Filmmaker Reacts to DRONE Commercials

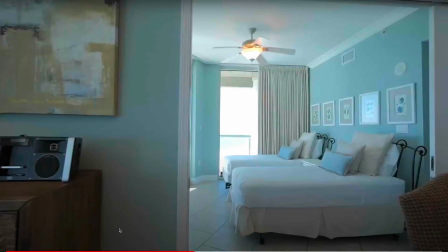8:16 Okay, so one thing I'm noticing right away, it's too many speed ramps, all right? It's going from one room to the other. It's kind of cool when you enter a room. You can use it maybe 2-3 times during the video, but if you do it on every single room or every single little transition, it almost becomes too gimmicky and it looks kind of amateurish. To me, I would have said, all right, it's cool for the first time entering the room, but after that, don't do it.
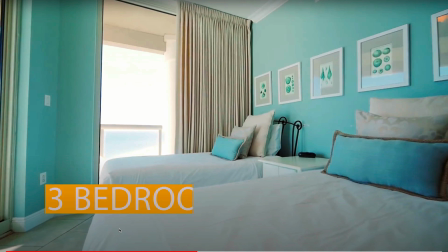8:41 Also, this lens looks not to be wide enough. So when you're shooting real estate, it's good to have a really wide angle lens. So I would have used anything from like a 15 to 20 millimeter. Maybe you could get away with a 24 millimeter lens on a full frame camera, but I would really like the 15 to 20 millimeter lens because it makes the room look bigger.
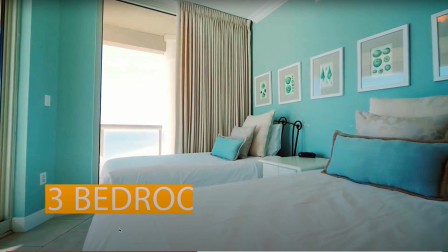9:04 And you also are cropping off certain parts. You don't really get to see the entire room like right here. It also makes the room a lot smaller because it compresses the background and so forth. So that's for an entire different video on lens choice, but trust me on this, a wider angle lens would have been better.
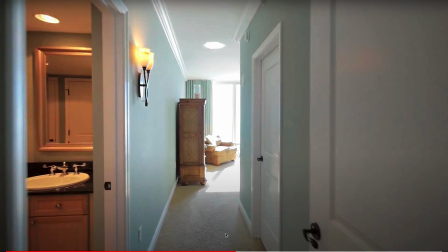9:26 Yeah, so all these shots, especially tight spaces like that bathroom, just you need a wider lens.
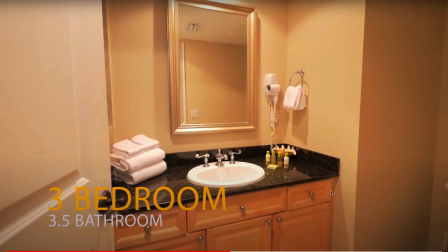9:33 Also the white balance, it looks different than what you were using, and the color grade looks different from outside. So I would have shot this in D-Log and then done a better color grade.
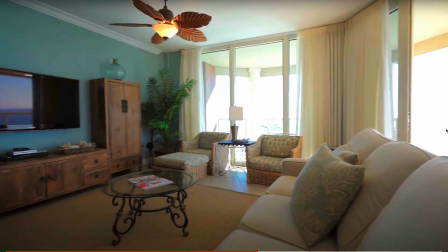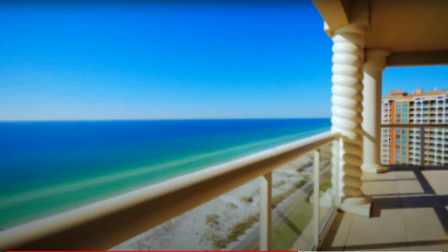9:49 I wouldn't have just shown outside like this. So I would have gone to one of these corners and shot the entire balcony with the ocean. So instead of being in the center, go to one side and shoot the entire balcony. That way you get to see the whole thing.
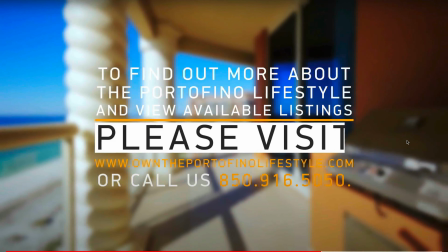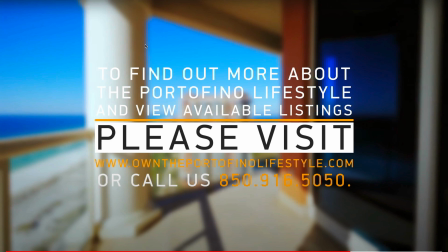10:10 All right, the ending, I really like that they got everything out of focus and then they put their title right here. That was really nice. But the biggest problem they have, they're just putting too much information. To find out more about the Portofino lifestyle and view available listings, please visit.
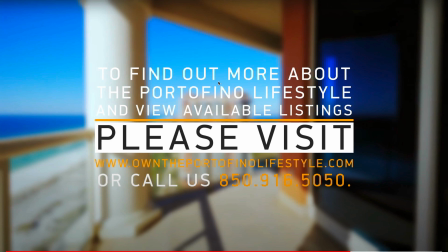10:27 It's just too much. Just take out this, just said please visit. Or you could have just said find out more and then colon and then the website and then the phone number. But the orange is kind of hard to see with the background. So even the white is kind of a little bit hard to see with the post right there. Color choice is not the best.
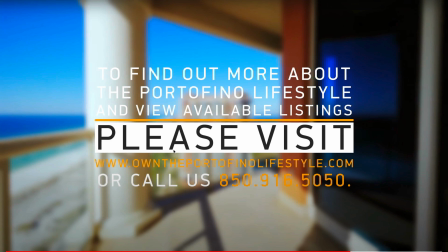10:45 They could have done something like this with the white and black so it stands out both for the website and the phone number, but it's just too much. Remember, less is better than more. My call to action, try not to put more than 3 words if possible.
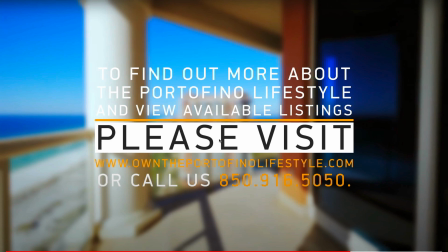11:00 I mean, I would say 5 words max, but you know, like please visit or find out more. That's it. And then just put your information. Music choice wasn't bad. All right, produced by Pelican Drones.
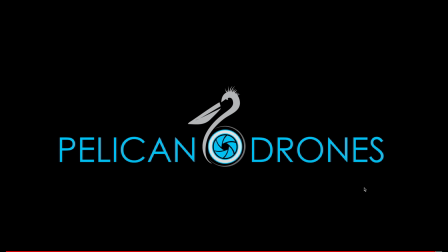11:12 All right, get your little logo there.
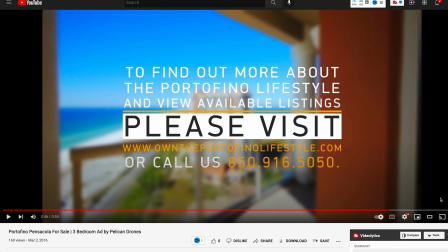11:14 I would have probably put my logo maybe down in the corner somewhere instead of at the very end because you want them for the call to action. I know you're trying to show this on your website, but the main thing is you want to end here with their call to action, which is to pick up the phone and call you or to visit your website.
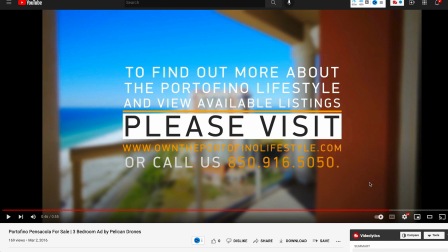11:31 Personally, I would only rather have one call to action now that I look at this. To either visit the website, do you want to get website traffic or do you want them to call you? You could have put the website first and then after you were done, you could have had the phone number here,
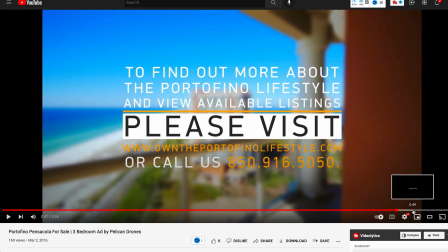11:45 or you could have put the phone number first here and then after you're done with the phone number, had just the website here.
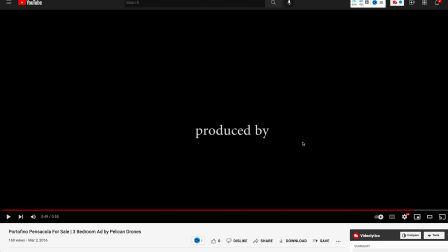11:51 That's actually probably would have been better. So let's go to the third video. Hopefully you guys are finding this helpful.
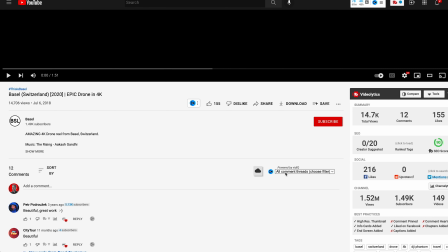11:57 Okay, so this third and last video is from Basil. So you want to subscribe to them, go do it. This video got over 14,000 views. Obviously Switzerland drone video for this town of Basel.
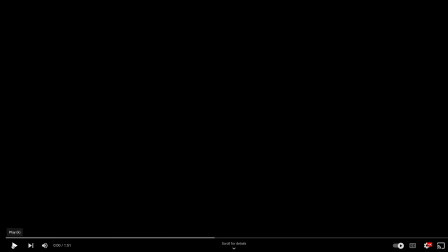12:10 So this is like a tourism drone video. So let's check it out.